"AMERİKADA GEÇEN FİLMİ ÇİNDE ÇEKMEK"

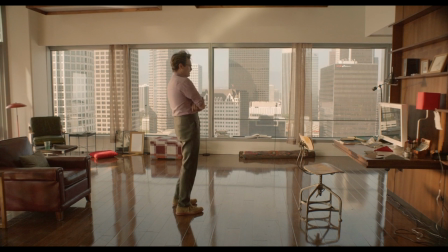(4:09)
Her filminde ise bazen oyuncu Joaquin Phoenix Los Angeles'ta bir yerden kapıyı açıyor ve bir anda sahne Çin'de devam ediyor.
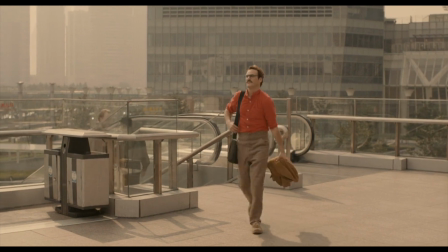(4:17)
Tabii biz bunun hepsinin Los Angeles'ta olduğunu düşünüyoruz.
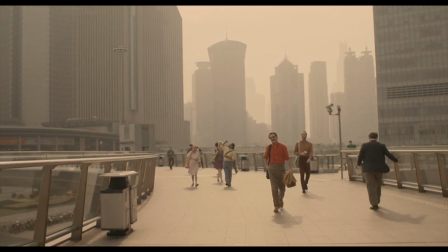(4:20)
Her filminin ele aldığı gelecek, Los Angeles'ın şu anki haline göre aydınlık gözüken bir gelecek.
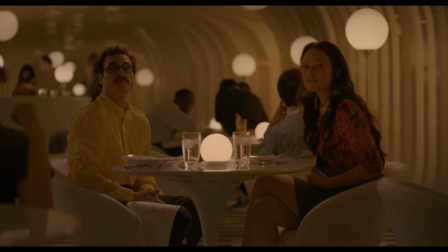(4:27)
Genelde pastel renkte giyinen insanlara ve güzel güzel gözüken mekanlara sahibiz.
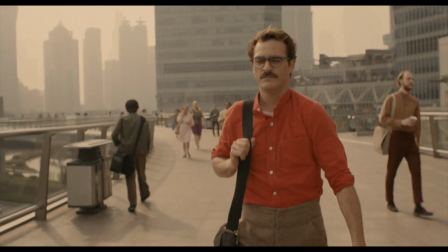(4:32)
Şehir yüksek binalardan oluşsa da gerçekten güzel duruyor. Zaten yüksek binalara laf edilmesini çok anlamıyorum.
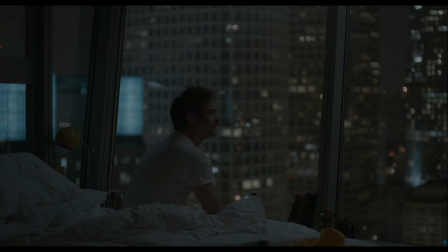(4:39)
Belli bir düzen içinde yapıldıklarında güzel duruyorlar.
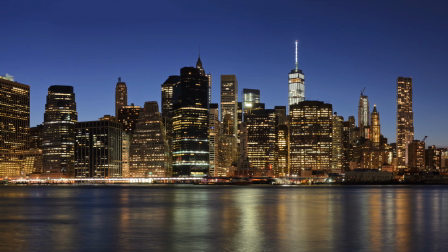(4:41)
New York'a gitmeden önce de tüm şehir gökdelen diye korkmuştum ama kaldırımların genişliğinden ve binaların yapılış tarzından gökyüzü hep gözüküyordu.
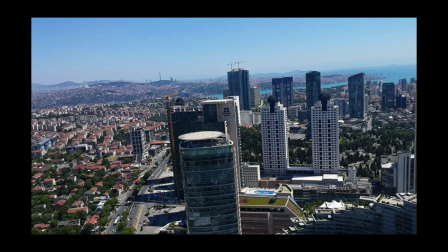(4:50)
Ülkemizde ise yüksek binalar acayip düzensiz şekillerde yapıldığı için neredeyse hepsi çok çirkin duruyor.
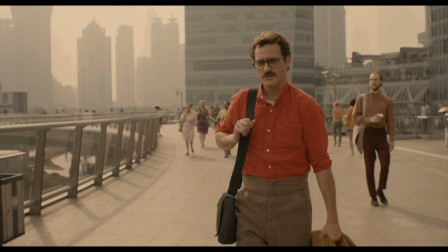(4:56)
Bu arada bence şu yüksek belli pantolonlar keşke günümüzde de moda olsa da giysek.
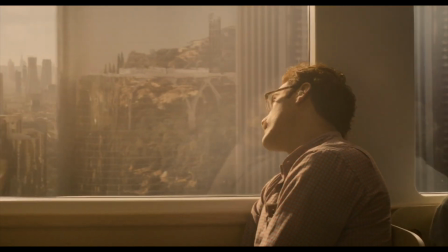(5:01)
Filmin yönetmeni Spike Jonze insanlara tanıdık ancak farklı bir gelecek sunmak istediği için filmi Şangay'ın Pudong bölgesinde çekmiş.
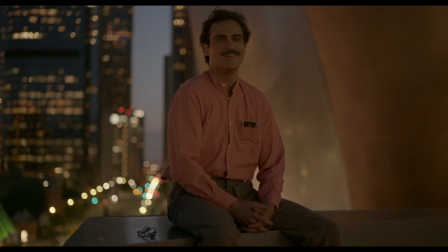(5:10)
Yurt dışına gittiğinizde geçmişe veya geleceğe gitmiş gibi hissetmişsinizdir. Burası Çin olsa da binalar alışılmış gökdelenlerden çok farklı değil.
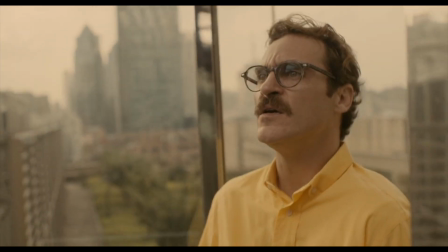(5:18)
Sadece Los Angeles'a göre biraz daha yeni ve daha az ürkütücüler. Yönetmenin aydınlık geleceğinde şehirlerde arabalar yok.
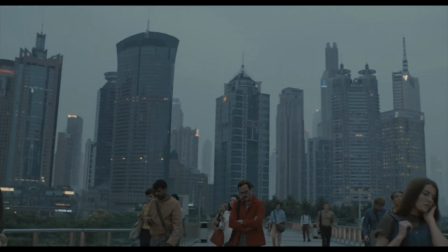(5:26)
İnsanlar yaya olarak yükseltilmiş yollardan yürüyor. Normalde Pudong'da bu yolun altından arabalar geçiyor.
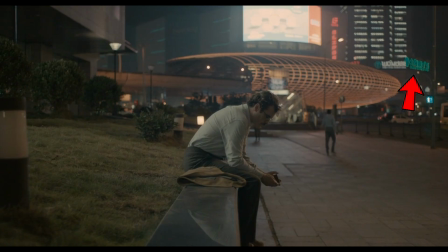(5:32)
Ama biz bunu görmüyoruz. Bazı sahnelerde arkada Çince yazılar da var. Bunlar istense görsel efektle çok rahat silinebilirdi.
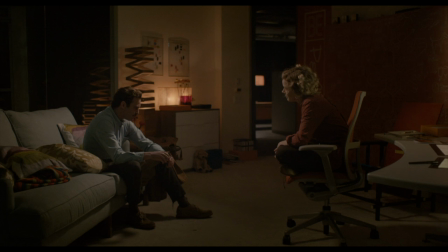(5:39)
Ancak gelecekte Los Angeles'ın daha da Çin kültürüne yöneleceğini düşünen filmin ekibi bu yazıları çıkarmamışlar.
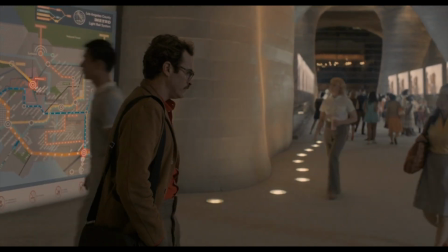(5:46)
Bu lokasyonda bir set gibi dursa da aslında Çin'de yeni yapılan bir binanın içi.
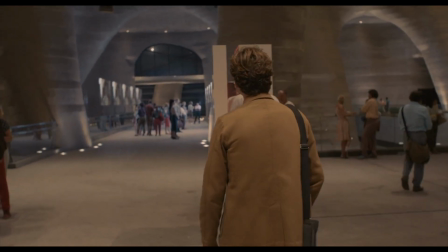(5:51)
Ancak gerçekten de gelecek olabilecek bir mimari gibi duruyor.
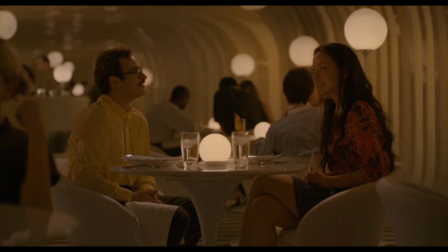(5:55)
Ana karakterimizin bir randevuya gittiği mekanda içi gerçek bir zebra düşünülerek tasarlanmış Şangay'ın ünlü restoranlarından biri.
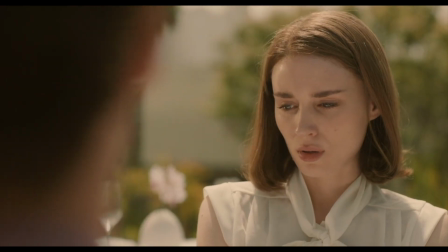(6:02)
Bazı sahnelerse gerçekten Los Angeles'ta çekilmiş. Ancak bu sahnelerde de Çin sahnelerindeki temizlik ve aydınlık hava devam ediyor.
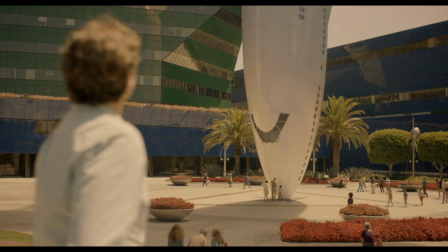(6:10)
Yani her mekan birbiriyle çok uyumlu. Örneğin burası Los Angeles'ta müze gibi bir yer.
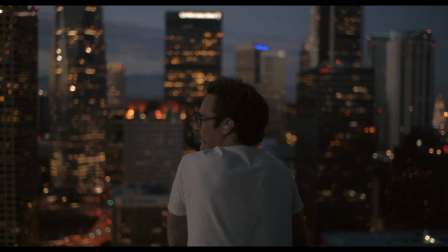(6:15)
Her, insanın yalnızlığını ve birini bulma ihtiyacını anlatan inanılmaz bir film.
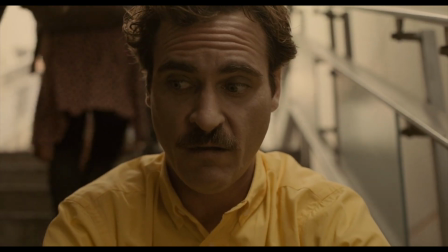(6:20)
Biraz önce anlattığım fark edilmeyen detaylar sayesinde film anlatmak istediği şeyi çok daha etkili anlatıyor.
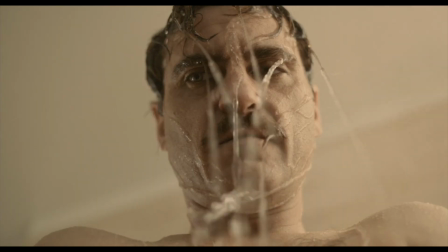(6:27)
Film izlerken bir karakterin evinden çıkıp sokakta yürümeye başladığında aslında başka bir şehirde yürüyor olabileceğini unutmayın.
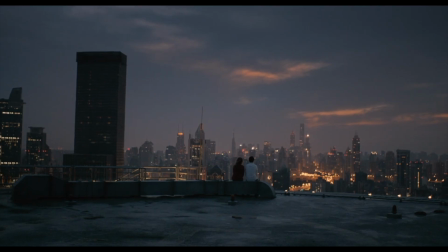(6:34)
Sinemanın kullanılabilecek çok fazla özelliği var. Umarım ülkemizdeki yönetmenler de ileride ekonomik açıdan böyle kararlar alabilecek durumda olurlar. Friends oyuncusu Lisa Kudrow'la yaptığımız röportajı izlemeyi unutmayın. Abone olmayı da unutmayın. Hoşça kalın.